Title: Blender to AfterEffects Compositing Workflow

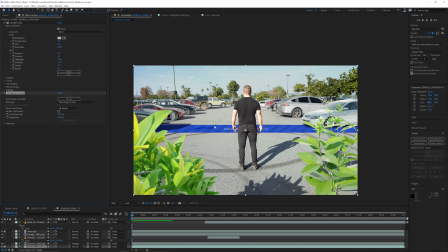Sometimes I track manually, just like in Blender, I pick spots and I try to track them. But in that case, I'm tracking my video with the 3D tracker. It's also like a matter of luck. Sometimes it just won't track it because it just doesn't work.
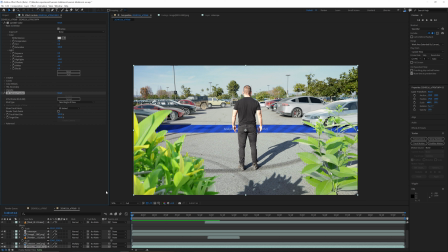Then you have to do it manually, but in that case, I'm pretty confident it's going to work. And here you can see the percentage and how much time it's going to take. And once this is done, I'm going to show you how you can track your 2D elements we already have in here to certain positions in 3D space.
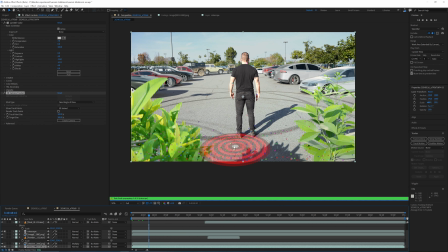Now our footage is tracked. Here we can see lots of trackers, which is great. So I'm going to just select one position here, hit right click, and create solid and camera. And this solid should be tracked to our environment now, which is awesome.
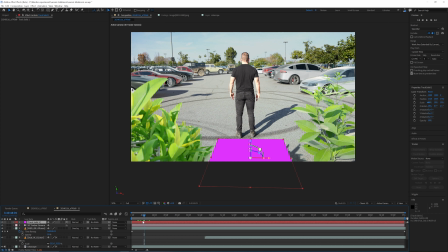The After Effects tracker is really great. Now this solid here, I'm going to use the position information. I just click on position and copy this and go under my
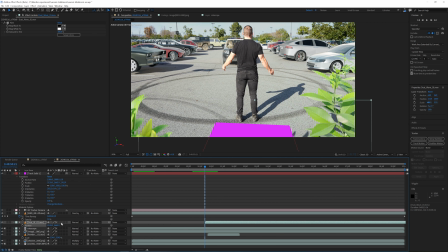dust asset and turn on 3D layer, because that has to be 3D. Then you paste it. Then I'm just going to adjust the height, because I don't want it to be on the ground.
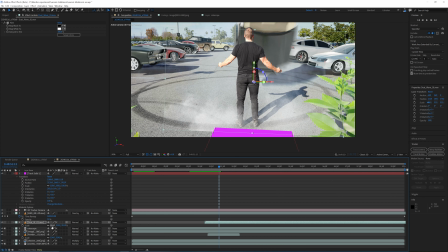I want it to be in mid-air basically. Adjust the scale so it's reaching out of frame, so I have no ugly edges.
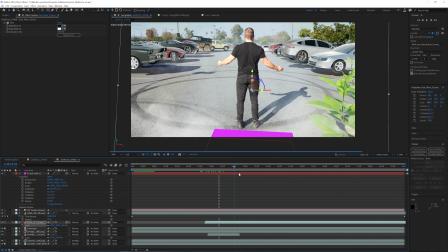So now when I scrub through it, I can see that it's actually moving like my 3D environment is moving. Pretty sick. I'm gonna do the same thing with my other layer.
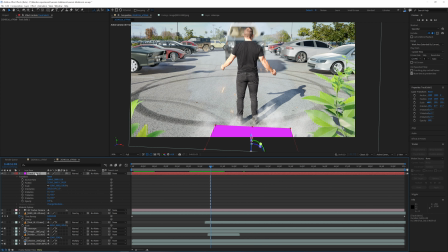So I can delete my solid now. I don't need it anymore.
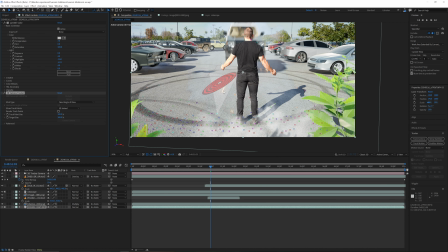So I go under my tracker and select the point where the other smoke asset, which is in front of my arm, is here, which is basically here, just further right up. I'm gonna make another solid.
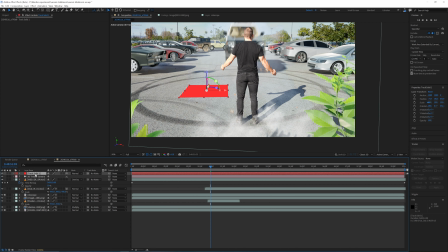This one is red, but it doesn't really matter. And now I'm gonna go into the position of this, copy, go under my powder hit, make sure 3D environment or 3D layer is selected, and paste it.
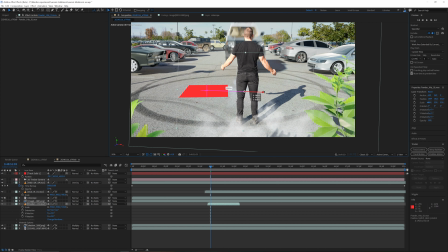Now the position is exactly here. Now I can just adjust it to the position I actually want it to be, like right here.
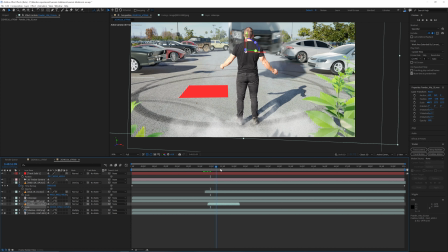Scale it up, and now it's actually going to be moving the way everything else is moving.
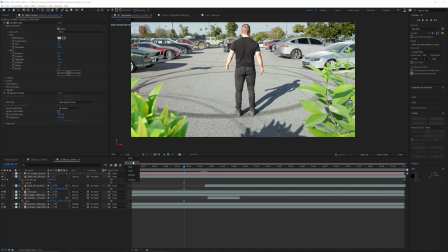I can delete my little solid here, I don't need it anymore. And now everything is perfectly tracked and rotoscoped and color matched. And the very last thing I like to do, I like to add lens dirt on my entire shot,
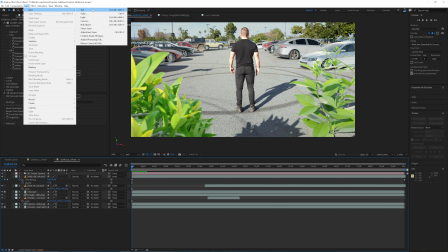which brings my shot basically closer together, make a solid. I do it with Video Copilot's optical flares.
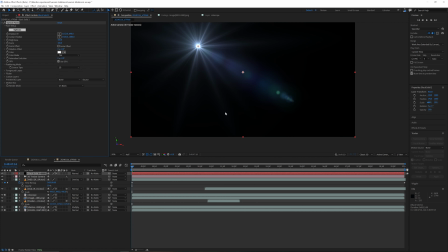If you don't have that, you can just go on Google and download lens dirt.
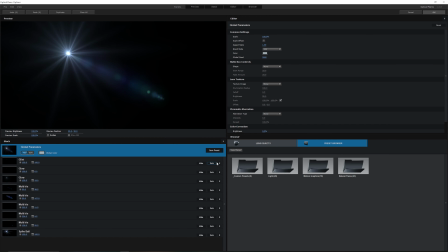I'll show you in a second what that looks like, but I'll just create my own. Clear all, yes, and under lens dirt I'm gonna make it dirty,
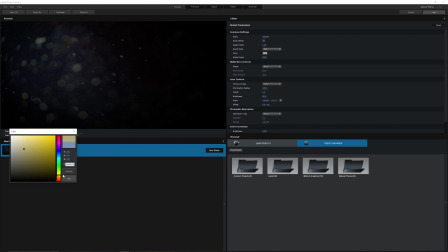the color a little more closer to what my environment looks like this.
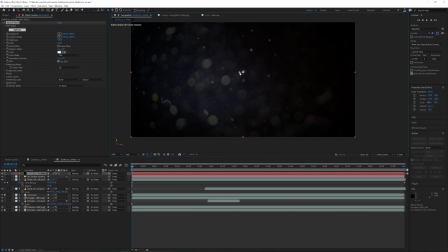Hit OK. The position is gonna be, let's say, the center. The mode is gonna be screen.
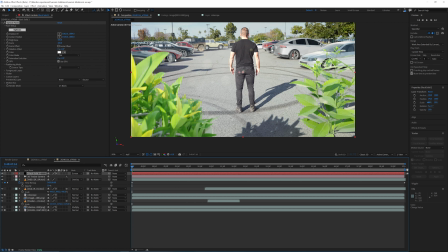And now I have lens dirt on my entire scene. And make sure this layer is underneath your noise, your film grain. Now you can go an extra step and add a little flicker, and then it's going to turn on and off a little,
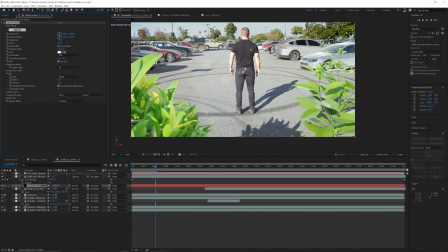just as if we had some reflections glaring into the lens, like from a car or so. And you can adjust the brightness a little so it's a little more subtle.
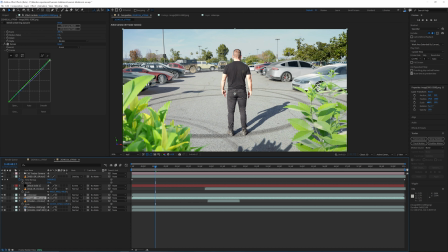And if you need to do final adjustments, like maybe the highlights of my car is a little too bright, nope, those are the greens. The highlights, you can turn them down a little until the scene looks real. And one last tip, sometimes it's helpful if you click on your video,
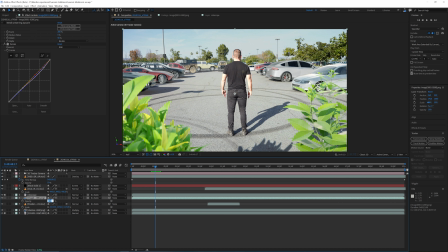hit T, and turn down the opacity just a few %. So those cars are technically a little invisible, a little transparent, but that way it takes the colors of the background a little more, so that can help you too.